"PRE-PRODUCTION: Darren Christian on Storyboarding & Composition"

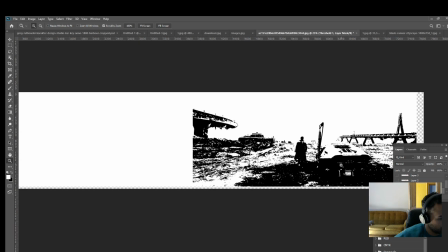2435s
So as I do this, you can actually see where the shadow and the light is, and that's funny because now it looks like exactly like a storyboard.
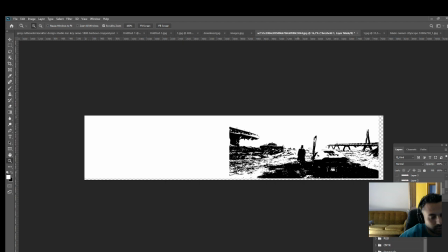2443s
And this is kind of what we're trying to achieve. We're trying to study to see where light and shadow is and how that controls our eye and how that makes us respond to the image.
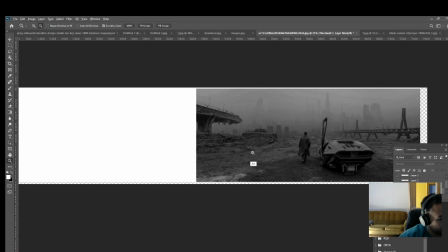2452s
So let's start.
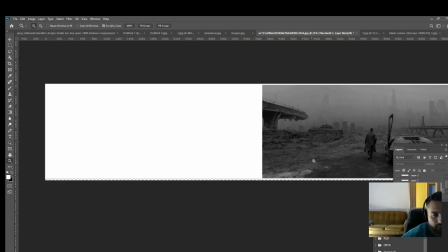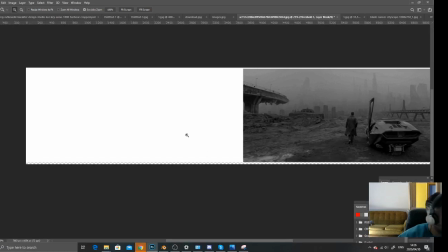2465s
So as you can see, there's a
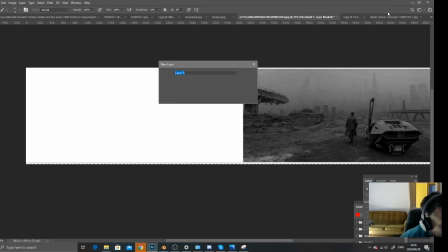2469s
nice chunky shape that I referred to earlier over here.
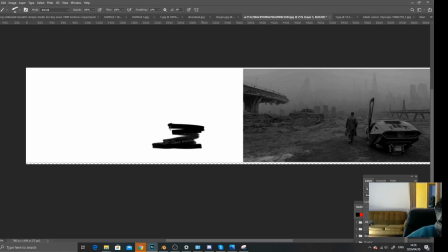2476s
And we're just gonna start drawing in these shapes. And this is a really bold shape, and our eye is kind of gravitating towards that area. So, obviously I'm not trying to be too accurate with this.
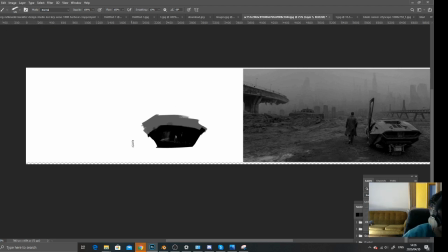2496s
I just want to, the purpose of it is to study it,
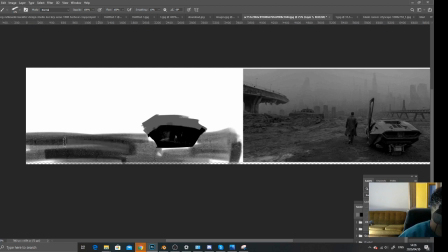2500s
break down the values, break down how he's doing it so we know how the eye was controlled and how they use light and shadow to create a aesthetically pleasing frame.
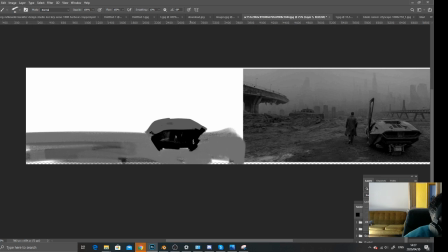2514s
So here I'm just painting in very quickly, very roughly, the shapes that I'm seeing. As you can see, it's very angular, it's very crisp shapes,
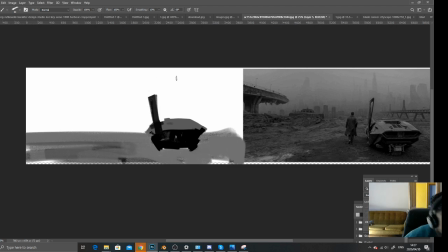2528s
and this particular shape is standing against a very soft background, so that's also going to pop at you. There's a shadow underneath it.
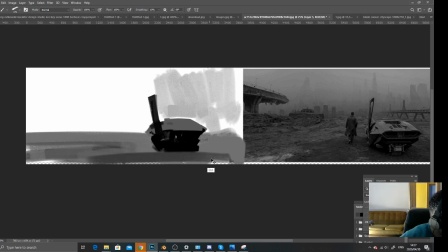2541s
It's a little darker in the foreground, which is again another technique that's used by having a darker foreground. And as things go off, as I explained earlier, as things go off, they get softer and softer, and it creates a nice depth for us.
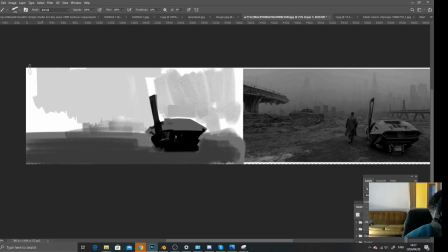2555s
So I'm just going to soften this, put this all in. And you can see, like, I'm not drawing any detail, but already you're starting to get the impact and the gist of the shot just by me blocking in these shapes.
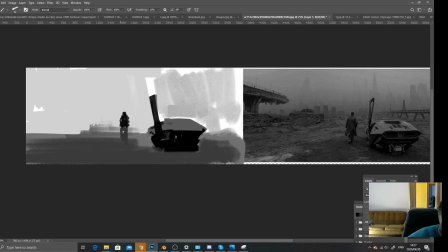2569s
There's a rough shape of our hero standing. As I said, this doesn't need to be accurate. The landscape goes off into the distance here.
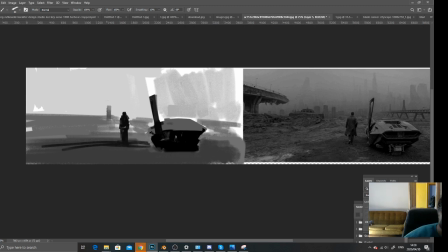2588s
And we have these softer shapes of these buildings in the back. This bridge is a little bit darker. This area here.
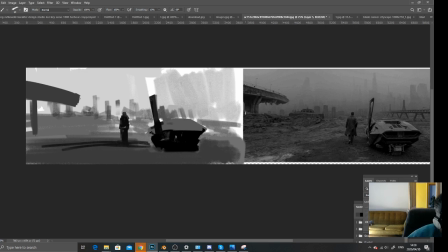2604s
Same with the other sort of bridge in this section. I mentioned earlier about that repetition, so we're looking at all those laws as well. A little bit more light splashing onto this top of the car here.
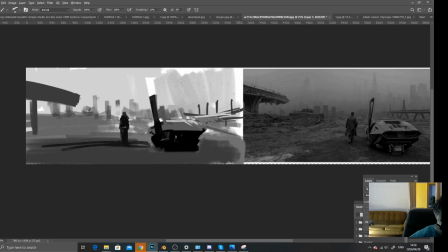2623s
Just got the angle of that a little bit wrong, but then we rectify it.
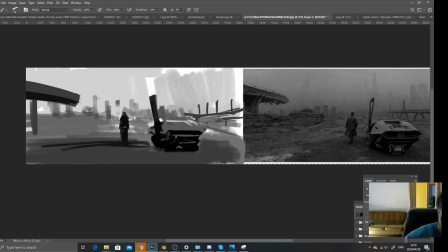2636s
Some shadow under this bridge, so we know the light's coming from the top. This shrouded area here is not getting any light, so it's going to be darker. I know some of this sounds a little bit abstract to you right now, but once you start implementing these studies and going over these laws, it will start to click.
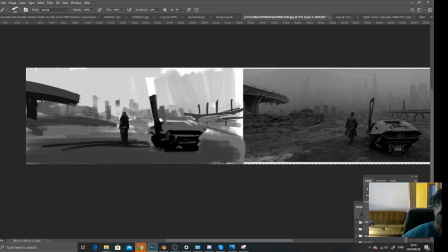2655s
And the more you do, the more you'd understand it and the better you'd get at creating them. So I urge you to do as many thumbnail studies as possible, as well as breaking down all those things I mentioned, lens choices, compositional laws.
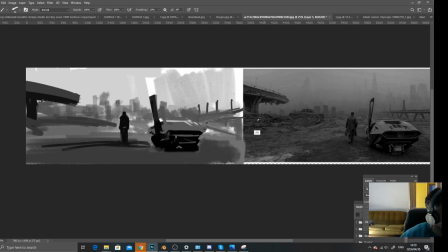2674s
Every time you look at a film, try and understand what techniques they were using to create these powerful images.